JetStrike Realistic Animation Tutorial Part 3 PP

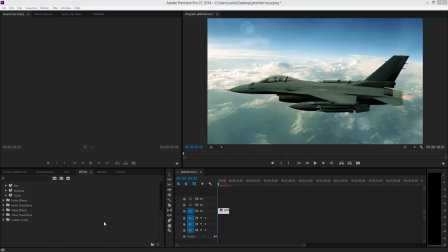0s
Hello, there's Carlo here, and welcome to part 3 of the JetStrike realistic tutorial. So what we've done now is basically, like I said in the previous video, we're going to try and throw this, or we are going to throw this into Premiere Pro,
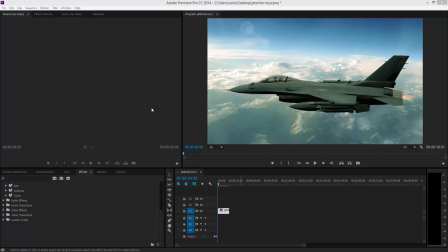15s
and we're just going to give this clip just a bit of a cinematic feel.
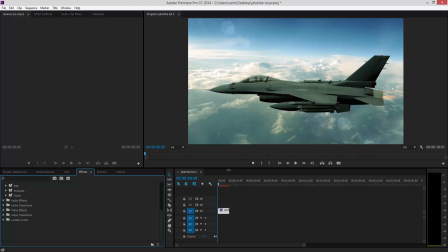20s
As you can see, it's looking pretty good at the moment, but I just feel it could look a lot more sort of realistic. You know, a more realistic sort of scene.
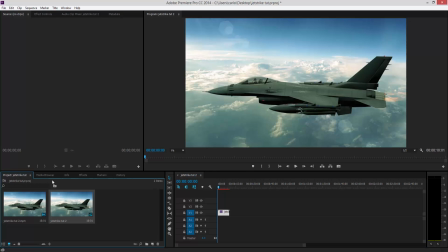33s
So what I normally do is, obviously we're going to come into effects and we're going to use some of the built-in transitions, and we're going to use some built-in video effects from Premiere Pro. So what I'm going to use is first of all, something called auto contrast.
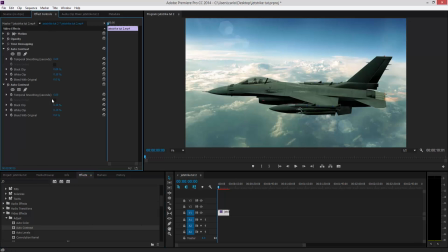49s
So we're just going to drop that on top of our clip, and all I'm going to do is I'm just going to punch the blacks up just slightly.
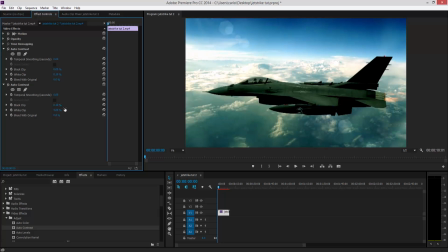59s
And maybe just punch the whites up just slightly, maybe dip them down just a bit. I mean, obviously this is sort of all based on taste, so you know, however you want to sort of colour contrast it or fix it is entirely up to you guys.
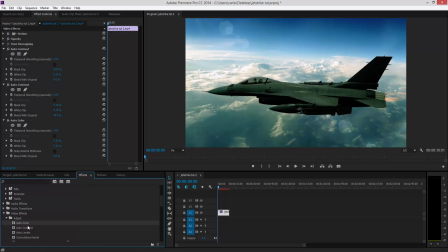76s
So also I'm going to drop some auto colour on there, and then I'm going to play around with my auto colour and just give it a bit of a
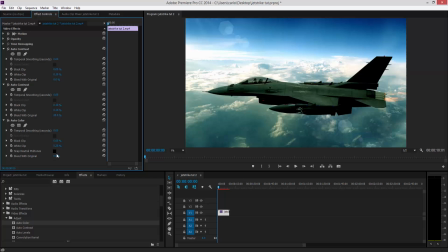92s
smoothing edges, so we can just get a bit of cinematic feel. Then I'm just going to blend it in with the original, and then I've got a couple of sort of templates that I've created myself. So let's just go to video effects.
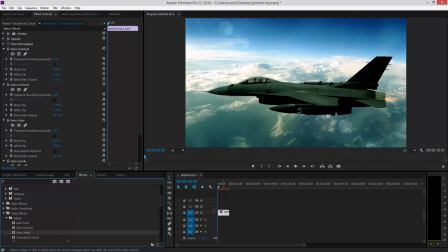110s
Let's do our auto levels as well, and then come down to our auto levels. And just bring our auto levels up just a touch, just a little bit. You don't have to go sort of too crazy with it,
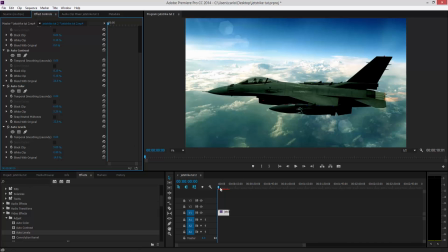126s
just enough so it gives it that sort of nice bit of a bit of realism.
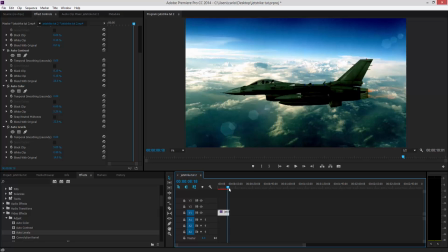132s
So as you can see, it's going off into the distance, and we'll get a bit of darkness as well into the composition.
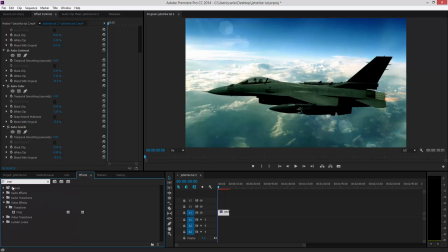138s
Also, we're going to type in crop, C-R-O-P, and I'm just going to drop crop on top of the video as well. And what that's going to enable us to do is give it a widescreen look.
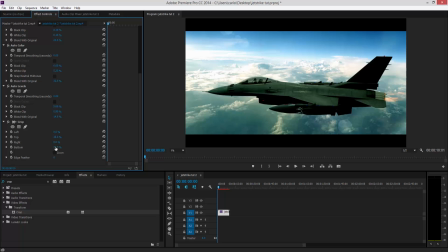150s
So I always work on 10 top and 10 at the bottom, so that you might be able to just go a bit more actually. Let's go 15. No, let's go 12. I never really go too crazy on the widescreen look, but as you can see,
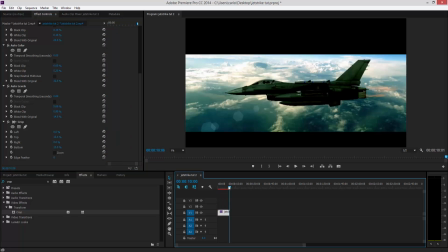166s
it gives it a really nice sort of cinematic sort of feel.
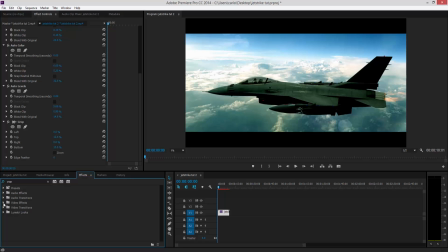172s
Okay. Next, what we're going to do is we're going to add some audio to the production. Obviously this is not 100% perfect, as you can see.
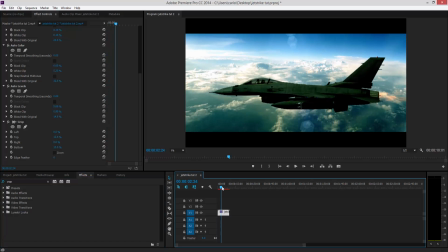185s
Our heat distortion has not been placed that great onto the back here, as you can see, but that's something you sort of can just play around with, go back into After Effects, sort of fix the scene,
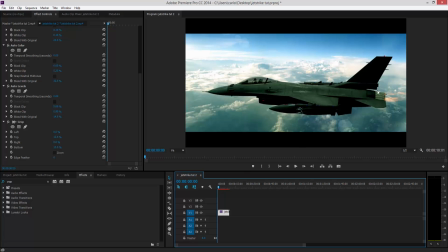199s
and place a fire in a sort of correct place,
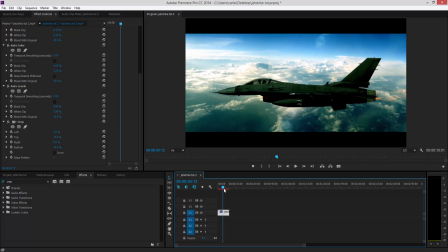204s
then re-render it and then bring it back into Premiere Pro. But as you can see, it's not a bad little bit of not a bad little effect.
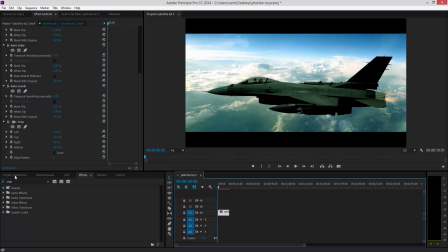213s
So I'm going to go to my project, and then I'm going to go to File,
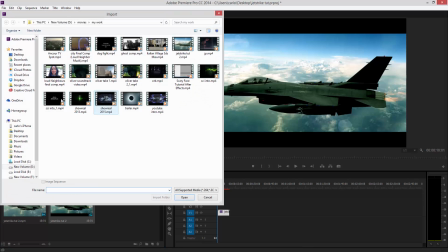218s
and I'm going to go to Import, and then I'm going to find my
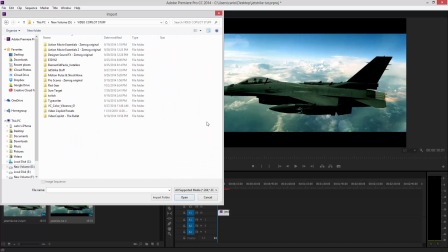226s
Video Copilot stuff, and this is all my stuff on Video Copilot. I'm just going to go to no, I don't want to go to Shockwave. I'm going to go to JetStrike stuff, and then I've got all my aerial sound effects, and then we're going to go to Jet Engine.